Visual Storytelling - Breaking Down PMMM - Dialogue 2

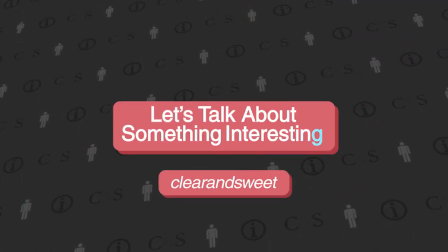0:03 We need to talk about something interesting.
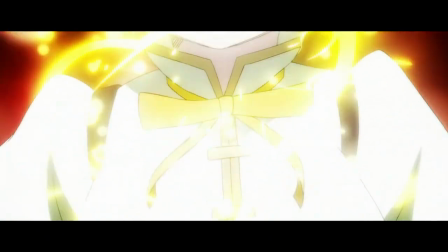0:08 Madoka episode two opens with the introduction of Mami again, or the reintroduction of her.
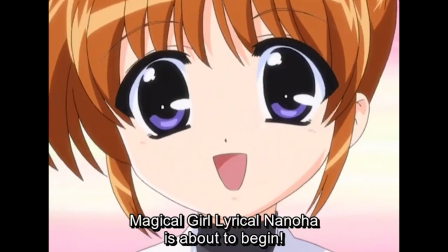0:13 It calls back to some of the early episodes of traditional magical girl shows like Lyrical Nainohan and Sailor Moon,
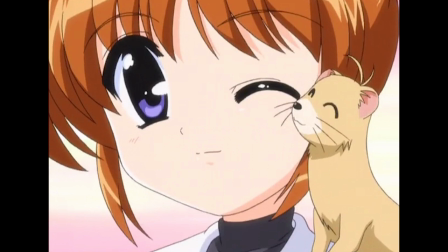0:19 where they would have this introduction in the beginning of the show each episode.
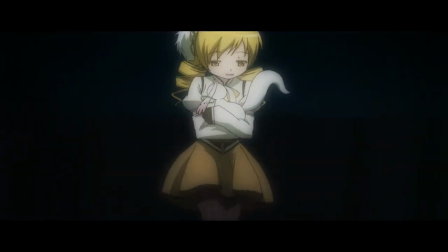0:23 Of course, in this time with the inversion that Mami's the center here and Madoka is still not a magical girl.
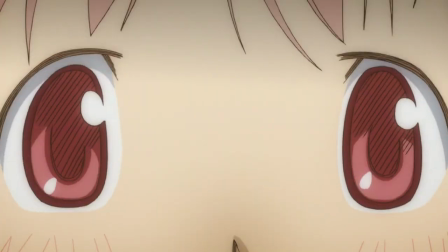0:29 There's a quick shot of Madoka being startled and turning around, which I don't really have a reading for, other than that it adds to her confusion as she wakes up.
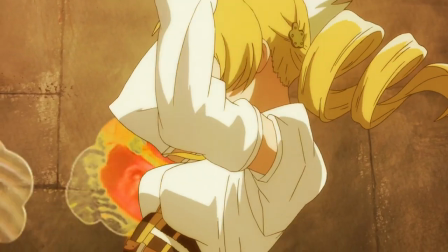0:38 Although it very well may be laying the groundwork for Madoka turning around to look at Mami later in this episode.
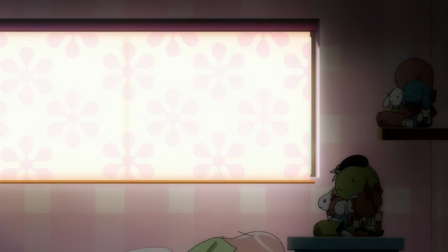0:43 Her waking up, again, very reminiscent to the start of other shows like Codcaptor Sakura, when she has that intense dream and then wakes up.
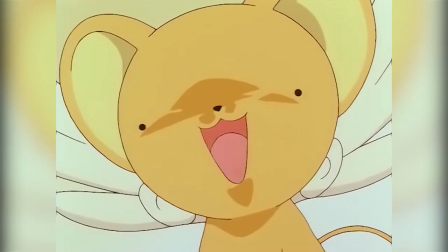0:52 And obviously on that surface level it functions as a cute little joke as Kyubei is on her shelf with all the stuffed animals.
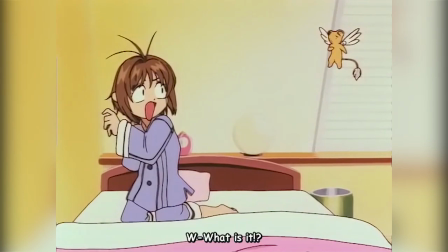0:58 But keep in mind, this is how Madoka episode one opened as well.
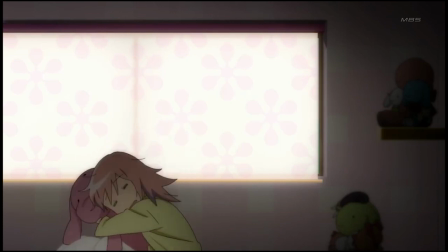1:01 In this way, it's doing what we've said multiple times already of calling back and invoking these magical girl references, but also putting a twist on them.
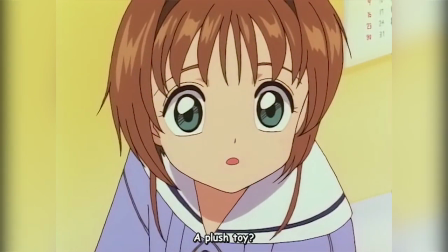1:09 That this happens again, that it happens with Mami. It's implying the recursion, which obviously is a large part of, you know, the plot of Madoka. But so, too, the very act of this being a recursive show is,
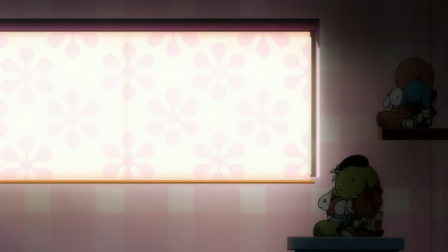1:23 in effect, calling back to the fact that it is a recursive show for the genre.
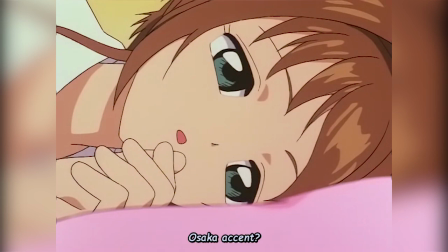1:28 And this scene is a great example of that, that it is invoking these things that you've seen before,
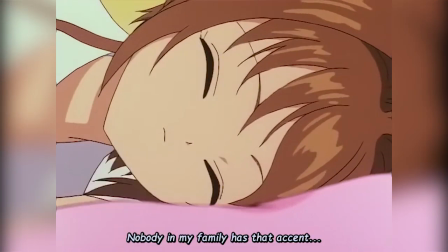1:33 but it's also invoking the things that you've seen before already in this show itself.
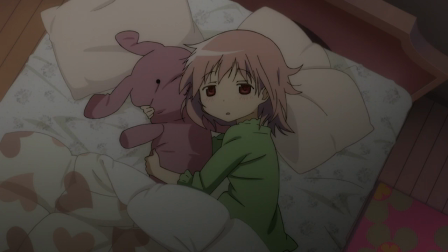1:38 And we can certainly talk more about this in, like, episode 10 or something, but that Madoka Magica is a continuation of all magical girl shows.
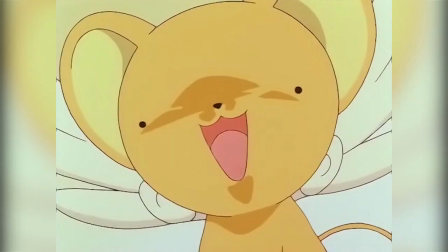1:46 And Madoka waking up repeatedly is, in fact, the exact same continuation of Sakura or Nanoha waking up repeatedly. I think that's really important when we talk about the things that happened in episode 12, about the whole force of the wish Madoka makes.
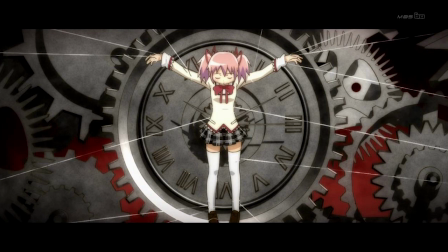2:02 And it's one of those real relevant moments that's kind of beneath the surface for when we talk about who enjoys this or how people enjoy this. if
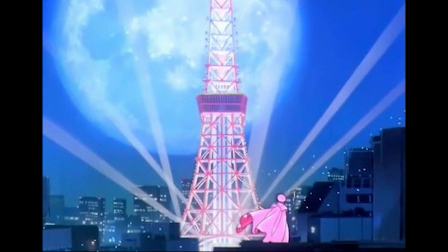2:11 you don't have that background of watching sakura wake up from her dream where she's the main heroine and then see this thing where madoka makes up
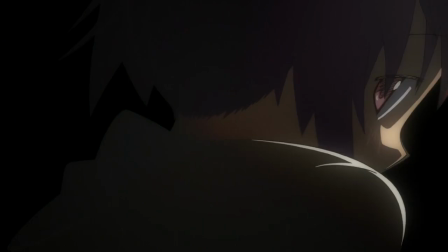2:20 from the dream where mommy is the main heroine then you kind of miss out on the other half of what's going on here yeah you can still get the internal recursion
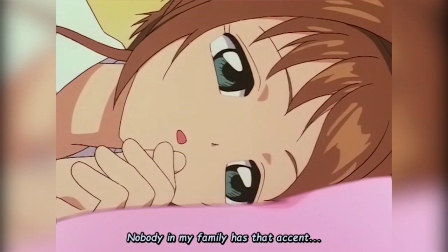2:28 within madoka but you're not going to get that whole genre recursion that it's invoking as well in this first minute too i
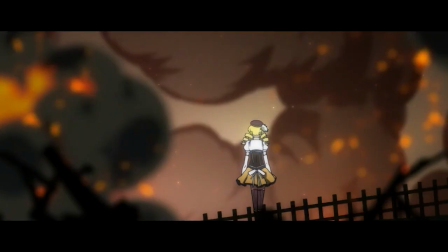2:35 also want to point out the really hard tonal clash on how Mami resolves it and we talked about Credence Just a Tam in the previous video so if you haven't seen episode 1.5 definitely go back and check that out but the gist is that the music doesn't really match what's going on
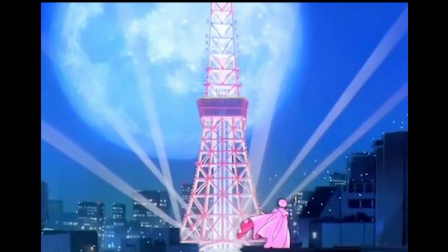2:52 on screen or what we would expect to go on on screen like take for example that Cardcaptor Sakura thing that it's clearly referencing here where it's just Cardcaptor Sakura standing transformed looking at the Tokyo Tower and even her later dreams don't have any type of action or the level of severity that this
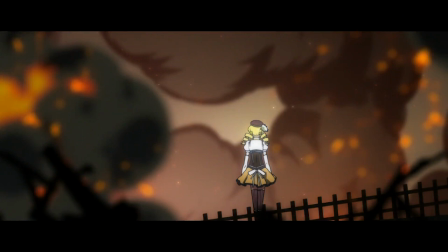3:09 does. That Mami launches this full-on barrage of all these gunshots that are really harsh and then there's explosions and fire and this exceedingly dark background and that's all coupled with this other side of the coin,
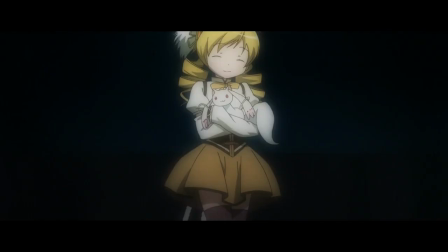3:23 this imagery that really says, oh Mami is this traditional magical girl and she's painted in that light, including the swelling beats of Credence Just a Tam. The structure of her lines and her cube sound effects as it jumps into her arms i mean even structurally and plot wise this wake up joke
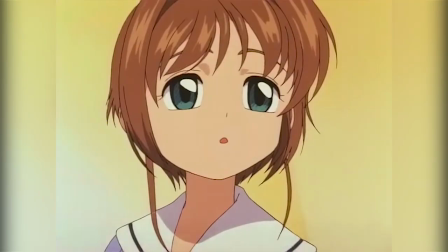3:40 and then realize that everything did actually happen is exactly what happens in card capture sakura episode 2 beat for beat everything that happens after they wake up
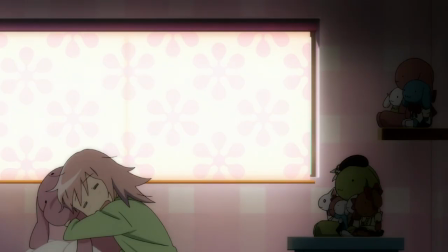3:48 is almost exactly identical including the joke except they're so completely different because
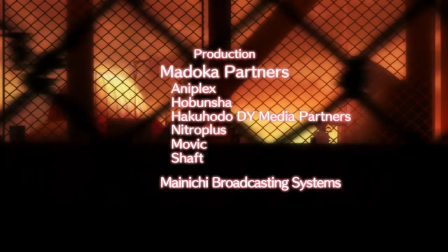3:54 of the tone it's kind of exactly the same level of oddity that we find in the op but we went over that in episode one.
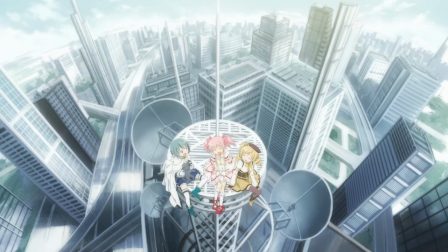4:01 However, now with the introduction of Mami's magical girl outfit, the ending of the opening seems a little more realistic and tangible and reachable.